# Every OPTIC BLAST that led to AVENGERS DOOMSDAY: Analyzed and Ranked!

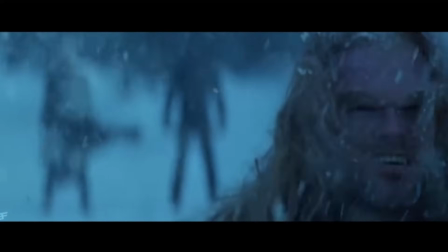The first optic blast we get to see is in the snow rescue scene with Storm and Sabretooth.
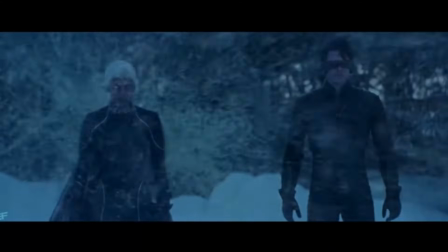There was a lot riding on this shot being the first time we would see Cyclops' power, and looking back today, it definitely underwhelms.
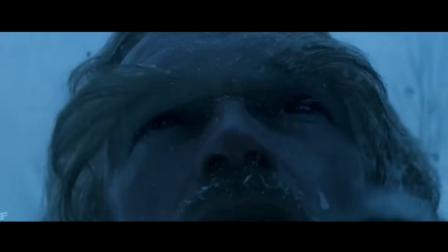I like the anticipation. There's this wide-eyed shot from Sabretooth and a brief charge up at the visor before the shot comes out.
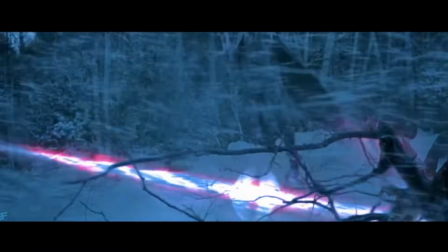But overall, it's much too brief and doesn't really do much. Sabretooth just kind of floats away and that's it.
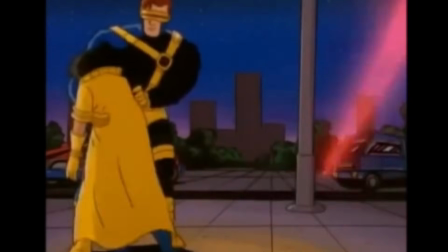It really lacks like that decisively fight-ending quality that the first optic blast of the original cartoon had. Here's one from a pro. Like, even if the movie needed Sabretooth to escape, I think they could have gone bigger. Like, this is the first blast. Like, come on.
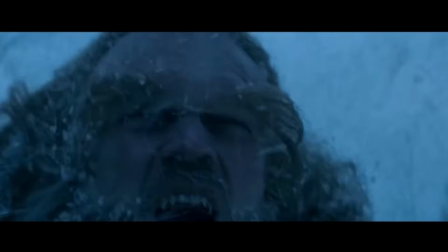Also, in the middle of the blast, there's like this extra shot of Sabretooth turning in the edit that's always annoyed me.
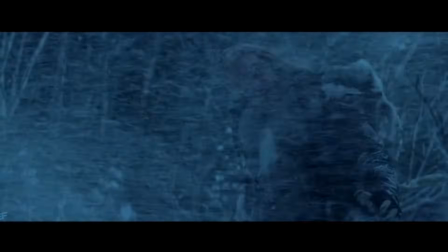Here's my cut without it and less time of Sabretooth floating in the air.
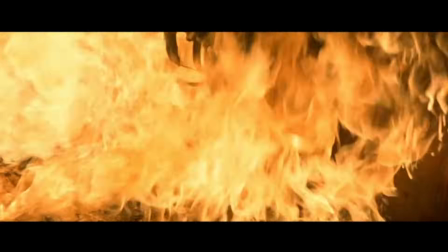Still too quick on screen, but I think that flows better, being an editor myself. As a special effects and Cyclops superfan, I have a high standard.
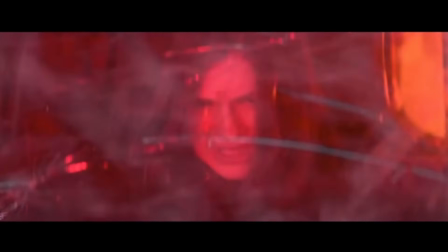At least the effect looks good, especially combined with all the practical explosions. The snow kicking up at the camera is a nice touch.
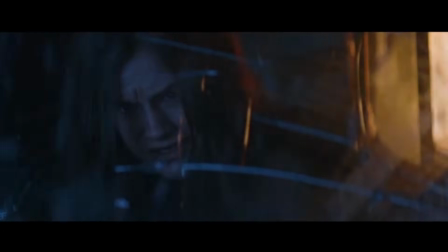And then we get another use of his power cutting the seatbelt.
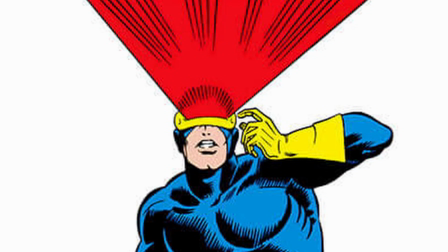I think it was very smart of them to show the range of Cyclops' ability right off the bat.
It was good that there was a range to it, that, you know, that like it could be this concussive beam of force that could blow the roof off of a train station and also be,
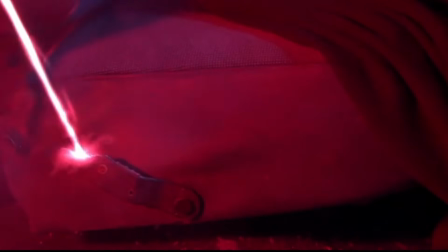you know, razor thin.
See, he gets it. Thanks, James.
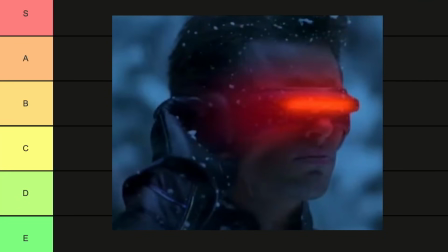But that was just the first outing. B, could have been bigger. Next up is the training montage.
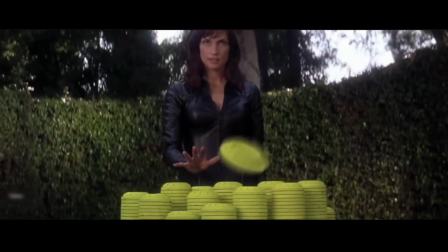Again, I like that the movie is showing how Cyclops can use his powers other than just like a big blast. He's very fast and precise. But one of the problems that starts to become apparent with these movies is they have a hard time getting Cyclops to move around while using his abilities. Something that isn't going to be solved for quite a few years.
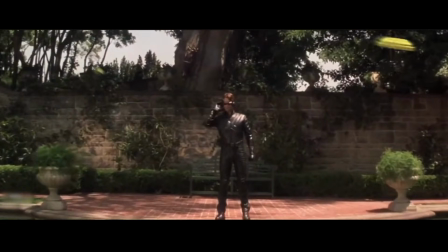Like, I would have loved it if he could have been like running a little obstacle course here, tracking and blasting the targets out of the air.
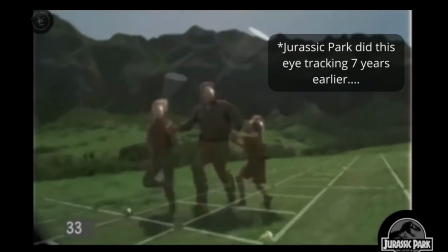I think that was in the range of what the effects could do at the time, but maybe budget and time would have certainly been an issue.
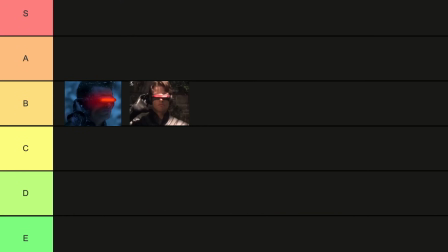Another B. But don't worry, the first A is on deck.
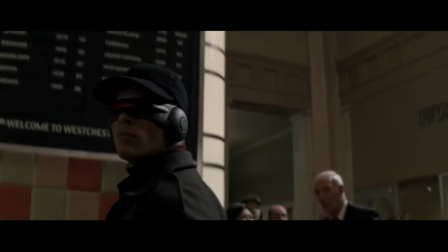The train station shot is hands down my favorite visual effect in the first movie.
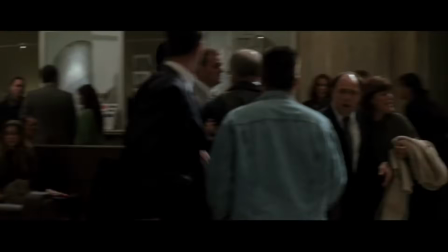There's nothing held back from the sequence, both from Cyclops himself and the VFX team.
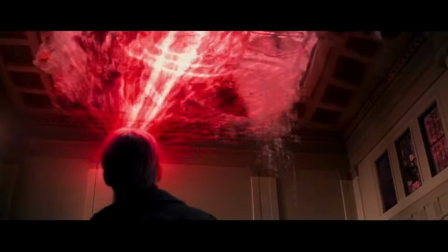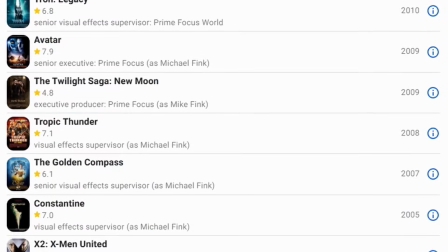Visual effects supervisor Michael Fink has worked on some of the most visually impressive movies over the course of his career.
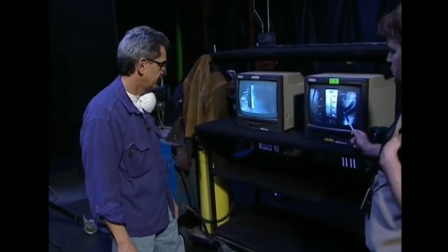The major responsibility of a visual effects supervisor is to make sure that
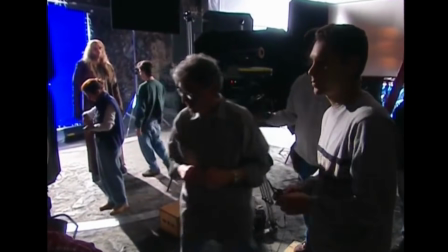story the director's trying to tell and the vision that's being conveyed in the movie is unified.
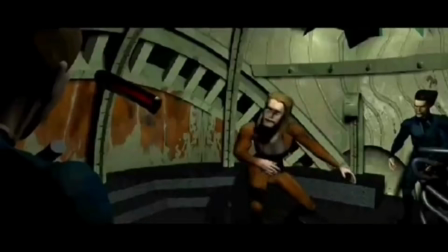But for this movie, he really understood the need for Cyclops' optic blast to have a basis in reality.
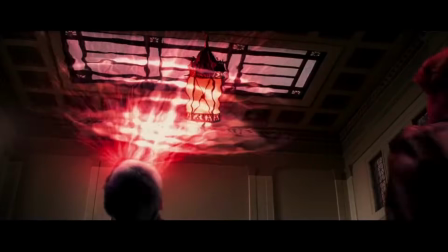And for that, he brilliantly looked towards water.
The beam has the force of a hugely powerful flow of water.
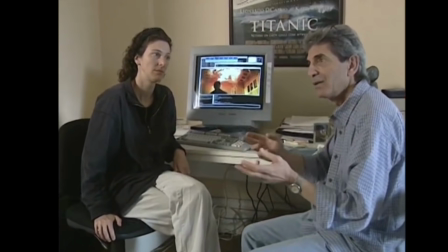It is not a laser beam. It doesn't blow things up by heat or any kind of incendiary action.
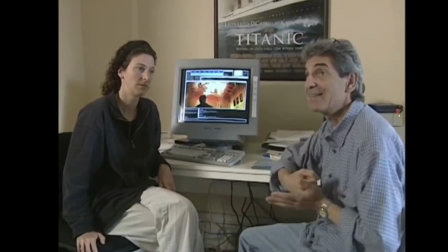It blows things up by the force of itself hitting them.
I personally love the insert shot on his eyes sparkling.
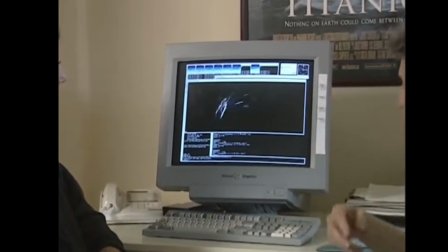This is the element we're using to bring the colors of red and white and forward propulsion.
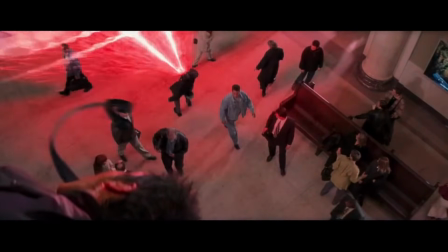And the way it feels like there is a real wave of force being pushed outwards towards the ceiling.
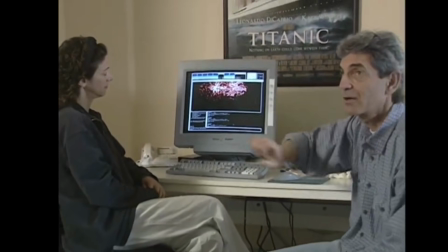When the beam hits the ceiling, it splashes, just like water would splash against the ceiling and spread sideways.
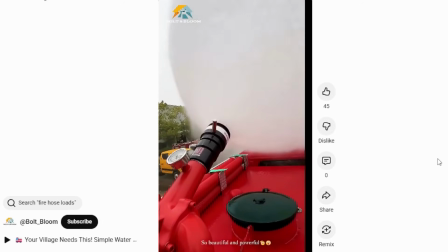So not only does treating Cyclops' optic blast like a fire hose of force help convert this fantastical power into something tangible that the VFX artists can model the effect after.
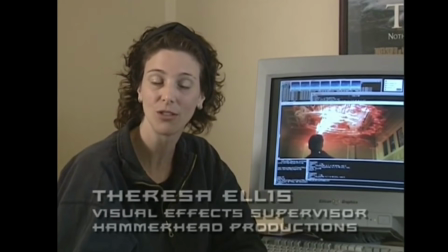Particles are what a lot of people use to create procedural animation.